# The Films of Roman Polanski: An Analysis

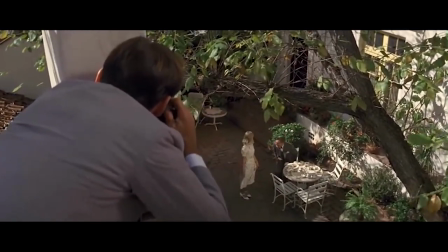[32:51]
He's merely an observer to a game far too systemically rooted for him to change anything.
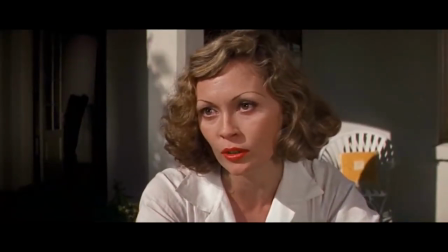[32:57]
Faye Dunaway plays Evelyn Mulray, a tragic reversal of the femme fatale character.
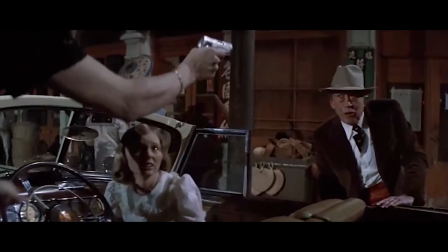[33:03]
Rather than deceptive she is victimised, forced to hide the daughter she has had as a result of her father's rape.
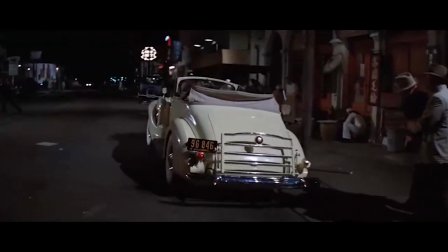[33:10]
Of course, the one trope of the femme fatale she does follow is that she dies at the end, but even this death is messy and inconsequential.
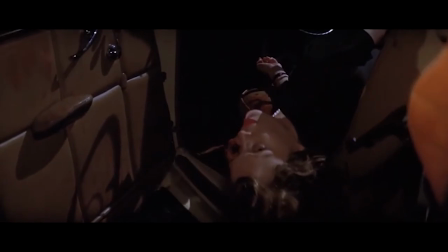[33:18]
Her murder only allows her father, Noah Cross, access to his other daughter, and the removal of the one person who could truly incriminate him.
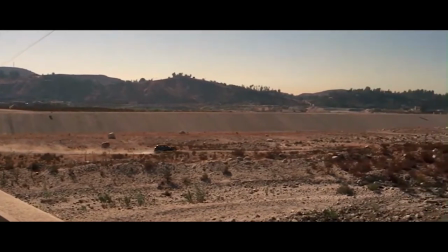[33:27]
The film takes place in an odd construction of LA.
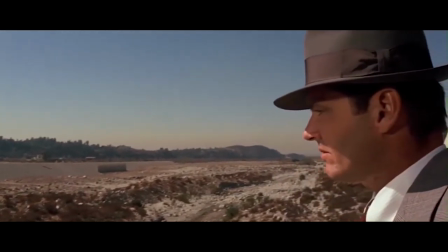[33:31]
Filmed mostly during bright summer days, the darkness of a noir is replaced with the atmosphere of the drought that is going through the city.
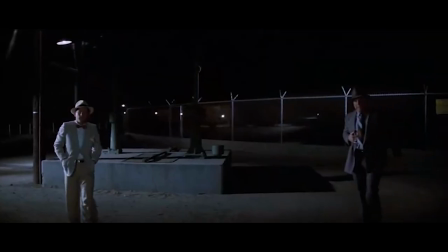[33:38]
Whenever darkness does come it is memorable and significant,
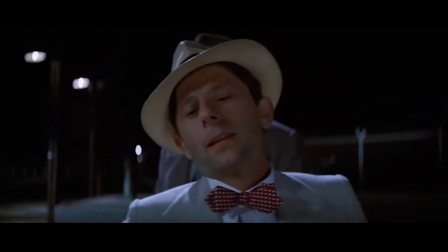[33:42]
such as in Polanski's appearance as a man dressed in white who cuts Jack Nicholson's nostril open upon discovering him spying on the reservoir.
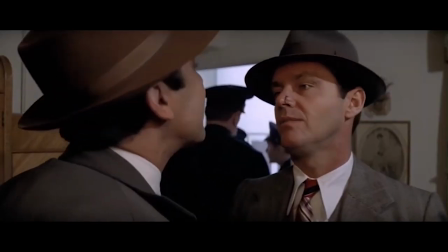[33:50]
The world of Chinatown sucks all the fun and silliness out of the noir genre.
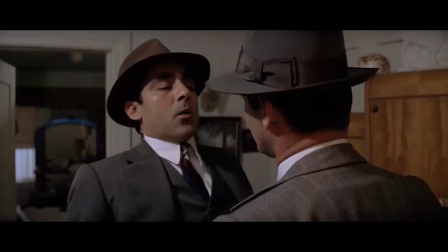[33:55]
Jake has a frenemy relationship with the police who seem to know who he is all too well, for this often feels tired and obligatory for both parties.
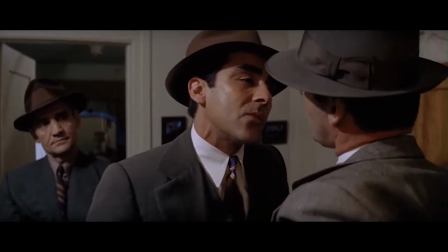[34:04]
The police are presented as very much part of the systemic corruption within America, one step above Noah Cross.
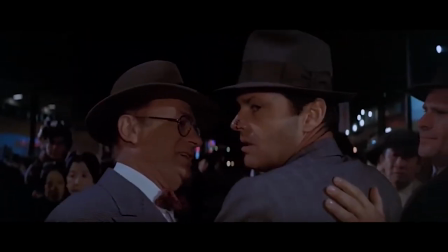[34:10]
They seem to work for Cross rather than the public, but at least let Jake go at the end of the film,
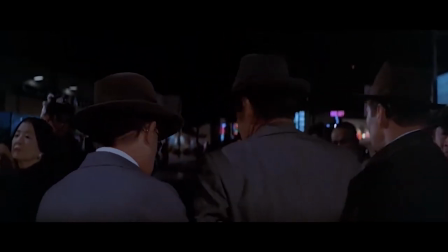[34:16]
knowing he has so little power there is no point holding him captive.
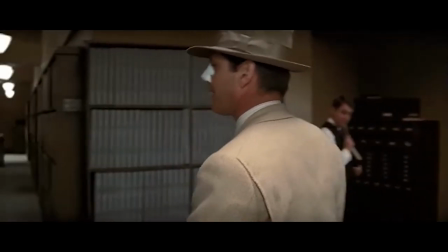[34:22]
Polanski's vision of LA is unsurprisingly at its bleakest, but it does not kill his passion for the filmmaking itself.
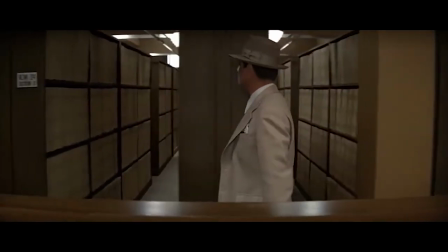[34:29]
He perfects an invisible style,
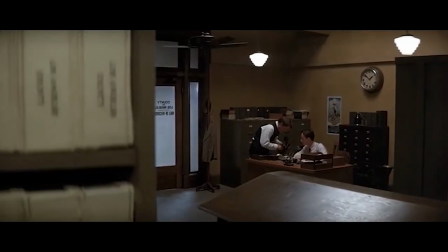[34:31]
allowing the characters and story to carry the emotional impact of the film while making sure that the pacing is excellent and the visuals are captivating.
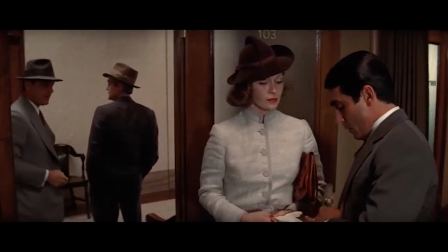[34:40]
This is also a classic case of a unique colour scheme executed brilliantly. There is a consistent colour scheme of beiges, creams,
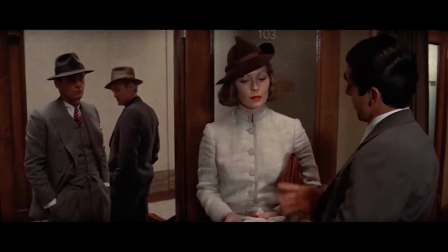[34:47]
greys and browns that managed to subtly place the film in the past without the extravagance of a period piece.
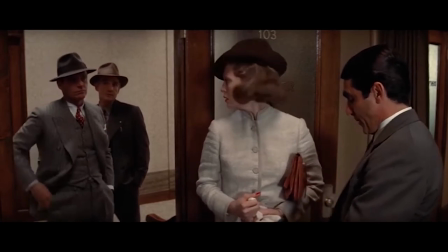[34:54]
It gives a muted but still visually pleasing realism to the events. Chinatown is certainly one of Polanski's standout pictures.
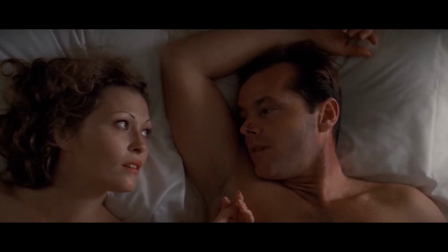[35:03]
Unlike Macbeth, his influence over an already great script is clear, his personal collection to LA certainly informing the bleak presentation, and the casting is a work of genius in itself. Not to mention that the ending of the film was his own idea. Few films have had such an impact on a genre.
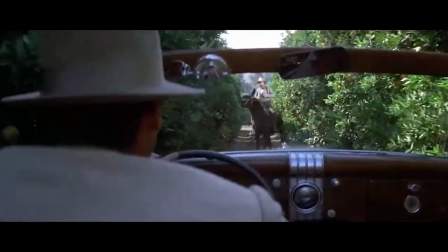[35:20]
Just as Hitchcock had released his final work, this revitalized the noir by giving it a new, bleaker template to work from.
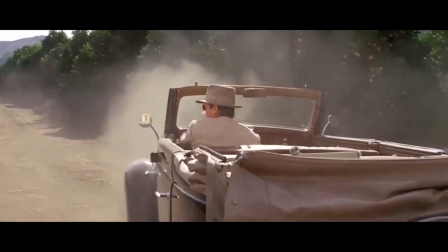[35:27]
One that turns away from individual sociopaths and looks towards systemic corruption. It turned the character of a detective from a hero into a helpless observer.
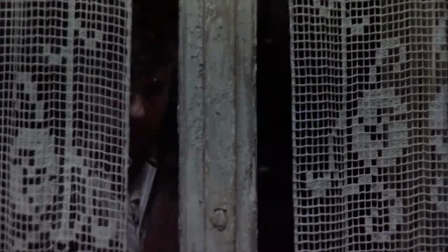[35:37]
The Tenant 1976 After inflicting terror on two infantile women in Repulsion and Rosemary's Baby,
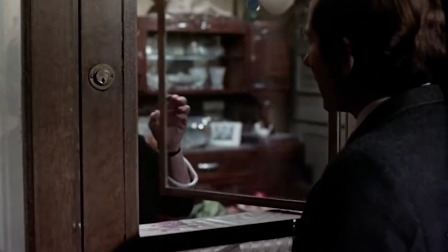[35:45]
having Watt flop at the box office, and making the ultra-bleak, humorless Chinatown in Macbeth,
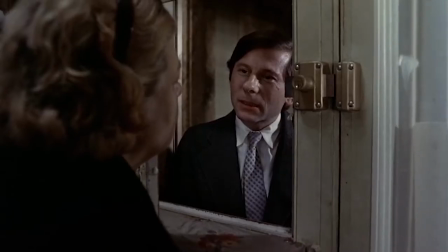[35:51]
it seems Polanski thought that his next step would be to return once again to an analysis of modern living,
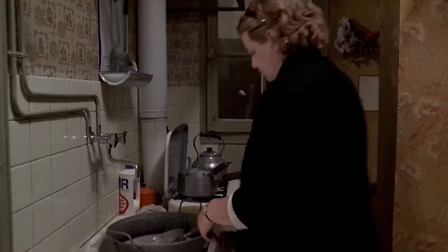[35:57]
isolation, madness, and a Kafkaesque sense of entrapment,
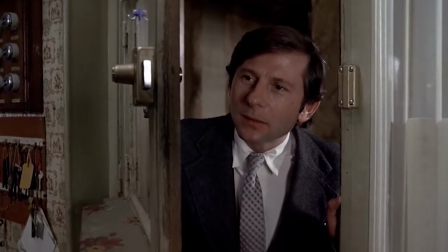[36:01]
this time through a wild comedic lens where he would play the protagonist himself.
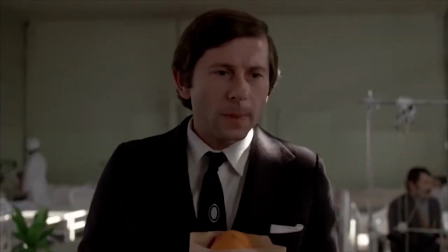[36:07]
What results is one of his most important and original films.
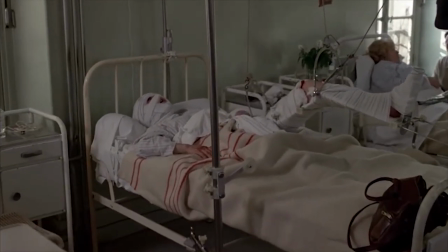[36:12]
Combining the looser filmmaking of what with a more solid, meaningful story results in a charmingly strange horror film.
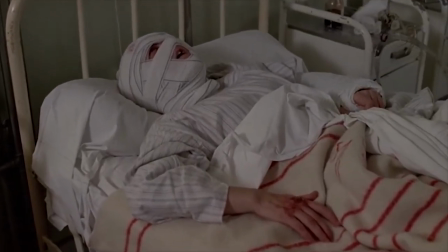[36:20]
The plot begins as a mirror of Rosemary's Baby,
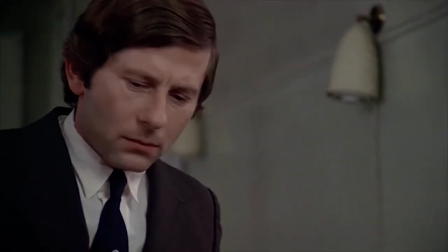[36:23]
a new tenant shown around a seemingly normal gothic apartment that has been recently freed up by the death of the previous owner.
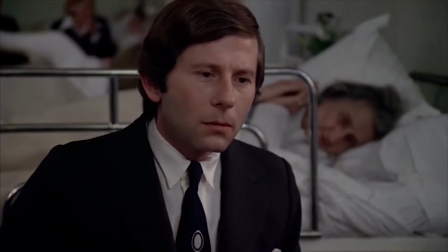[36:30]
In this case the owner is not quite dead but is lying cartoonishly bandaged up all over their body in a hospital.
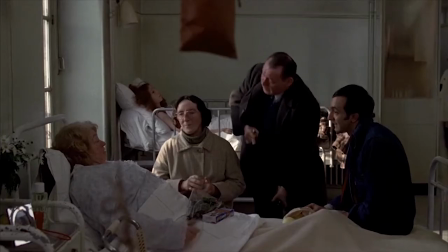[36:37]
Polanski visits them, they screech and die on the spot.
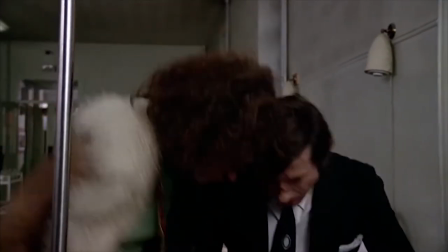[36:41]
This fantastic opening is also the ending of the film which similarly to Watts works in an endless cycle.